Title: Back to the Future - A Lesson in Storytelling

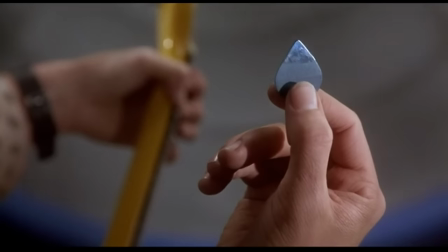10s
One of the hardest parts about storytelling is establishing the world. To create the rules, set up the narrative, establish who our protagonists are, teach us who our antagonists are,
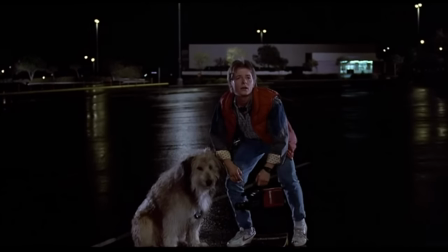18s
create the central conflict, but most importantly, do this in a way that is refreshing and keeps us interested and entertained.
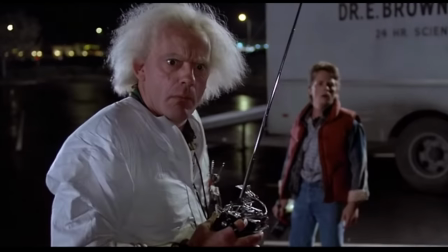25s
The more complex the narrative is, the harder that is. So imagine having to set up a narrative that exists in two different time periods, follows dozens of different characters,
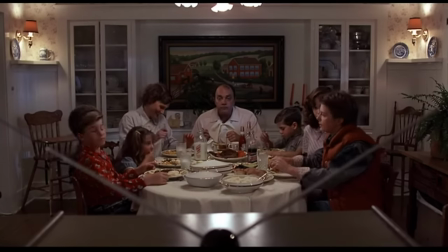33s
most of which exist in both of these different time periods, all the while maintaining a light and comedic tone,
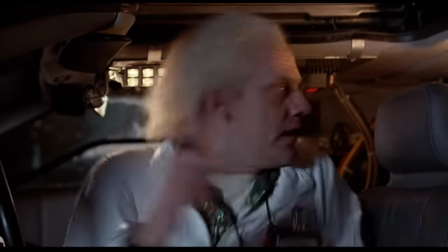38s
keeping the scientific aspect at a level that people of all ages can understand and appreciate.
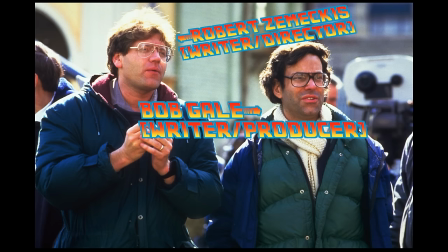44s
I don't think that anyone is going to say that is easy, but not only were Robert Zemeckis and Bob Gale able to succeed in doing this, but they did it perfectly.
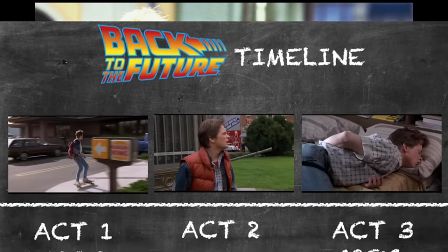52s
I want to pull up the timeline of this movie because I want to shed some light on how well the story was told.
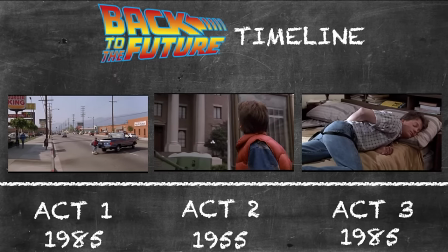57s
We need to first explore its structure. This is a film with three very distinct and very separate acts.
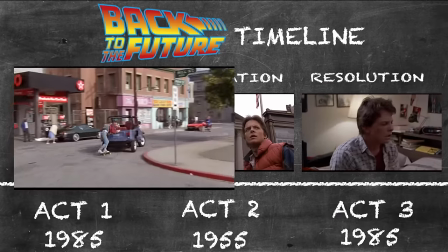63s
Each of these achieves something different. The first exists only in 1985 when we are first introduced to our world.
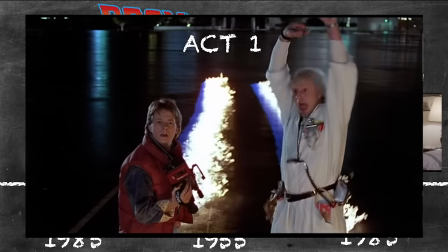69s
We meet our characters and learn about time travel.
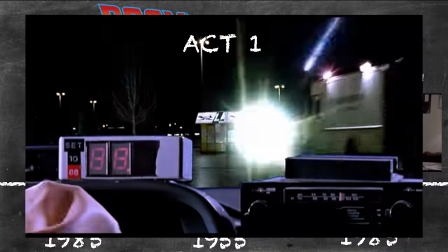71s
The first act ends when Marty gets into the DeLorean and goes back into 1955, right as the car crashes into the barn.
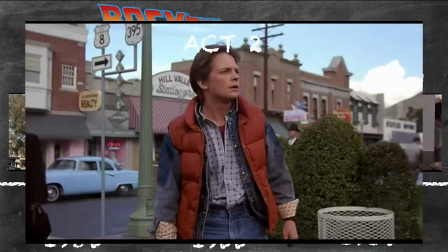78s
From here, we are reintroduced to the world as Marty explores his hometown when it was 30 years younger,
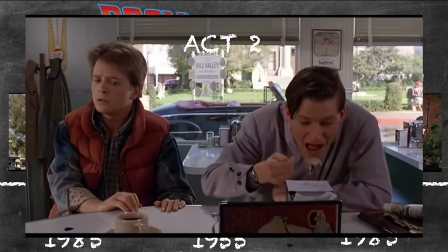83s
meets his parents when they were in high school, and does everything he can to try and get his parents together.
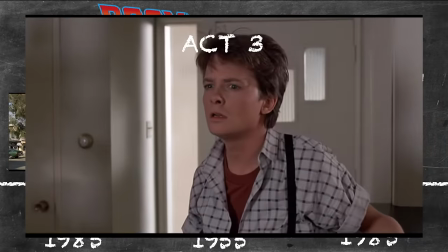88s
This act ends when he returns to 1985, tries to save Doc, tie up loose ends that were created in the first act.
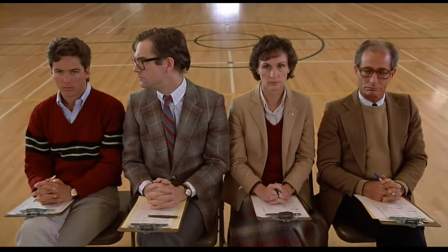94s
Now this all blends together perfectly to form a movie that never really seems too slow and never loses its pacing or its tone.
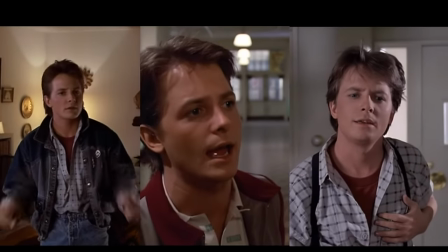101s
Each of these three acts has a very specific purpose. Act 1 is for setup, Act 2 is for revelation, and Act 3 is for resolution.
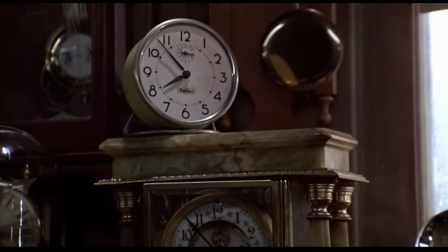109s
Let's start off at the beginning and look at Act 1. Now the very opening title sequence provides about as much information as we need to know about the characters.
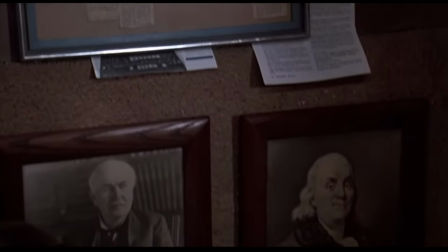117s
Doc is an inventor. As of late he hasn't had much success, but he is working on something big, something with plutonium.
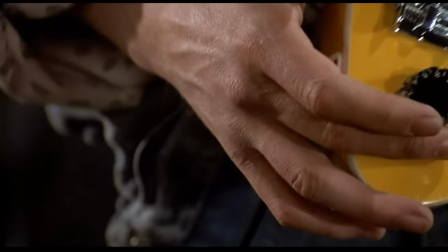123s
Marty, on the other hand, is young, reckless, has an interest in skateboarding, playing music, and obviously looks up to Doc and is good friends with him.
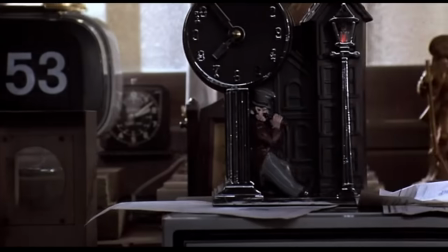130s
In addition, time is very present in this scene, is going to play a big part in the rest of the movie.
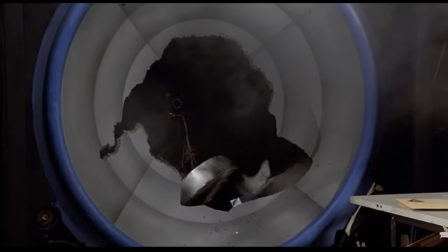136s
However, this works in two ways. First, it really lets people who have never seen the movie get introduced to these characters.
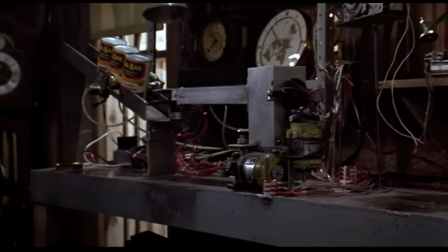142s
But in addition, it also allows people who are rewatching it to notice things that we may not have known for the first time.
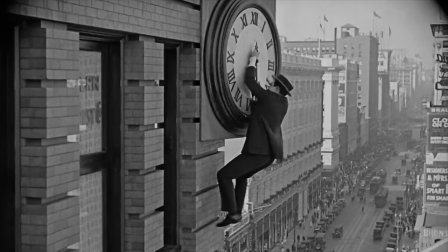147s
We see the man hanging on the clock tower. Now, this is a very clear reference to Harold Lloyd in Safety Last, but also a reference to what we see later in the film.
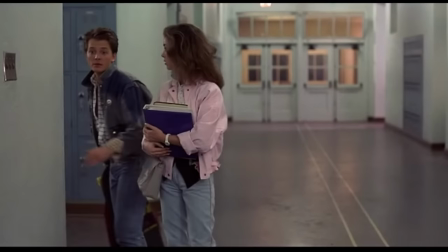156s
However, the setup continues well beyond this scene, as we are later introduced to our love interest, our antagonist, his family history.
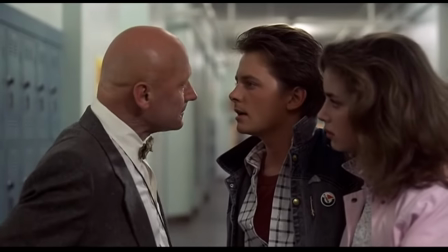162s You remind me of your father when he went here. He was a slacker, too.
The main message of the movie, which is history is going to change.
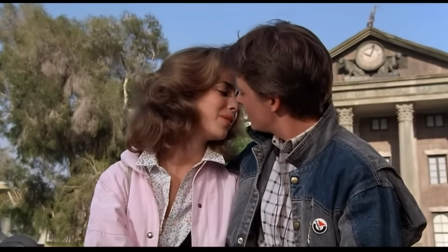168s
We are told about the important events that are going to play out later in the film.
Leave the clock tower!
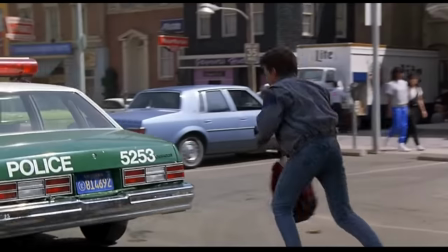173s
We meet other real antagonists and the rest of this family. And most importantly, this all happens and flows together smoothly.
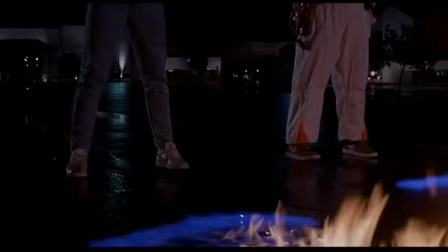180s
After this, we meet Doc and we immediately see the DeLorean time travel. This is something that is very important in that there is never a dull moment.
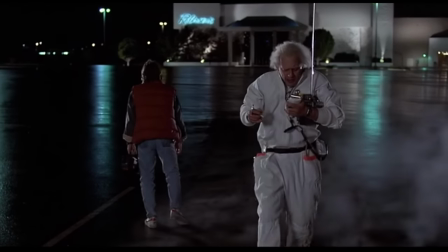188s
Every single scene in this movie adds up to something. We don't wait around to get to the moment we've been waiting for.
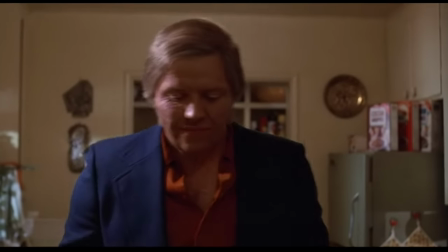193s
Instead, we just get to that moment and set up for another one. Everything that we see in the first act ultimately is able to set up something that is going to happen later in the movie.
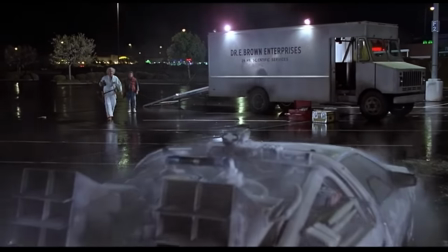202s
Once we see the DeLorean time travel for the first time, a little over 5 minutes later, we're seeing it again.
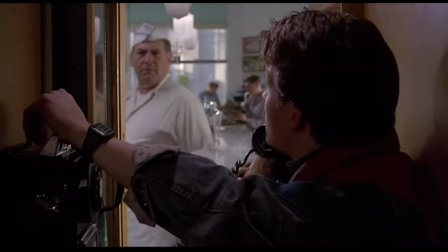207s
Only this time, Marty is going to 1955 on accident. This is one of the most important parts of the movie.
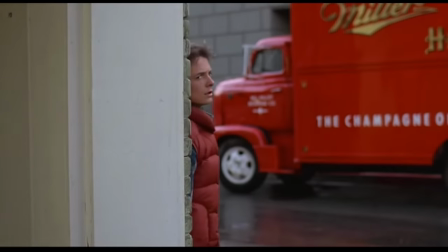212s
He didn't want to be in the situation, but was instead forced upon it.
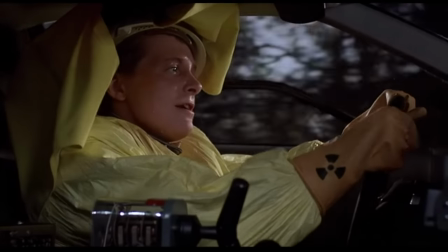216s
As we already learned, his character is by all means a slacker, yet he has to pick up the responsibility that is forced onto him, or else he will cease to exist.
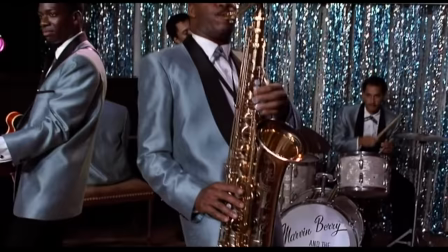224s
But before we look into this, I want to talk about the second act. The second act is undeniably the most important part of the movie.
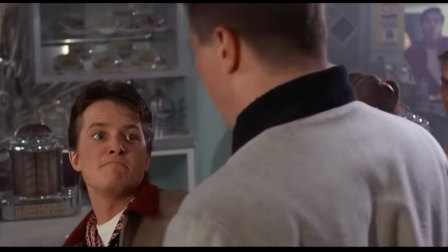230s
It's where the climax is, and it's where most of the content is focused around. It's where most of the jokes are, and is the most enjoyable part of it.
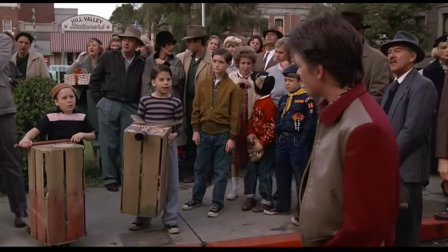237s
But the reason that this act works so well is because of things that were set up earlier in Act 1.
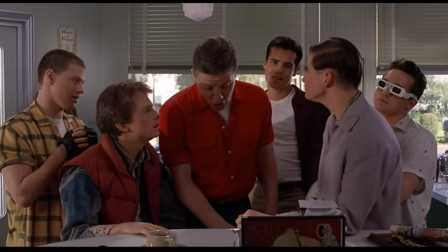242s
What I mean by setup is very similar to a joke, in that we get a setup and a punchline.
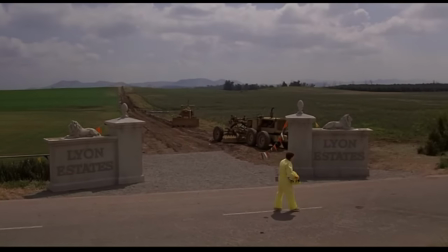247s
For example, when Marty first arrives in 1955, he crash lands in the middle of the farmlands. However, at this point, we as the audience already know that this used to be farmlands.
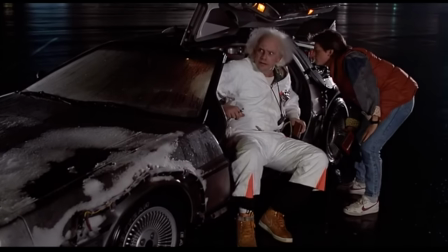256s
Why? Because Doc told us earlier.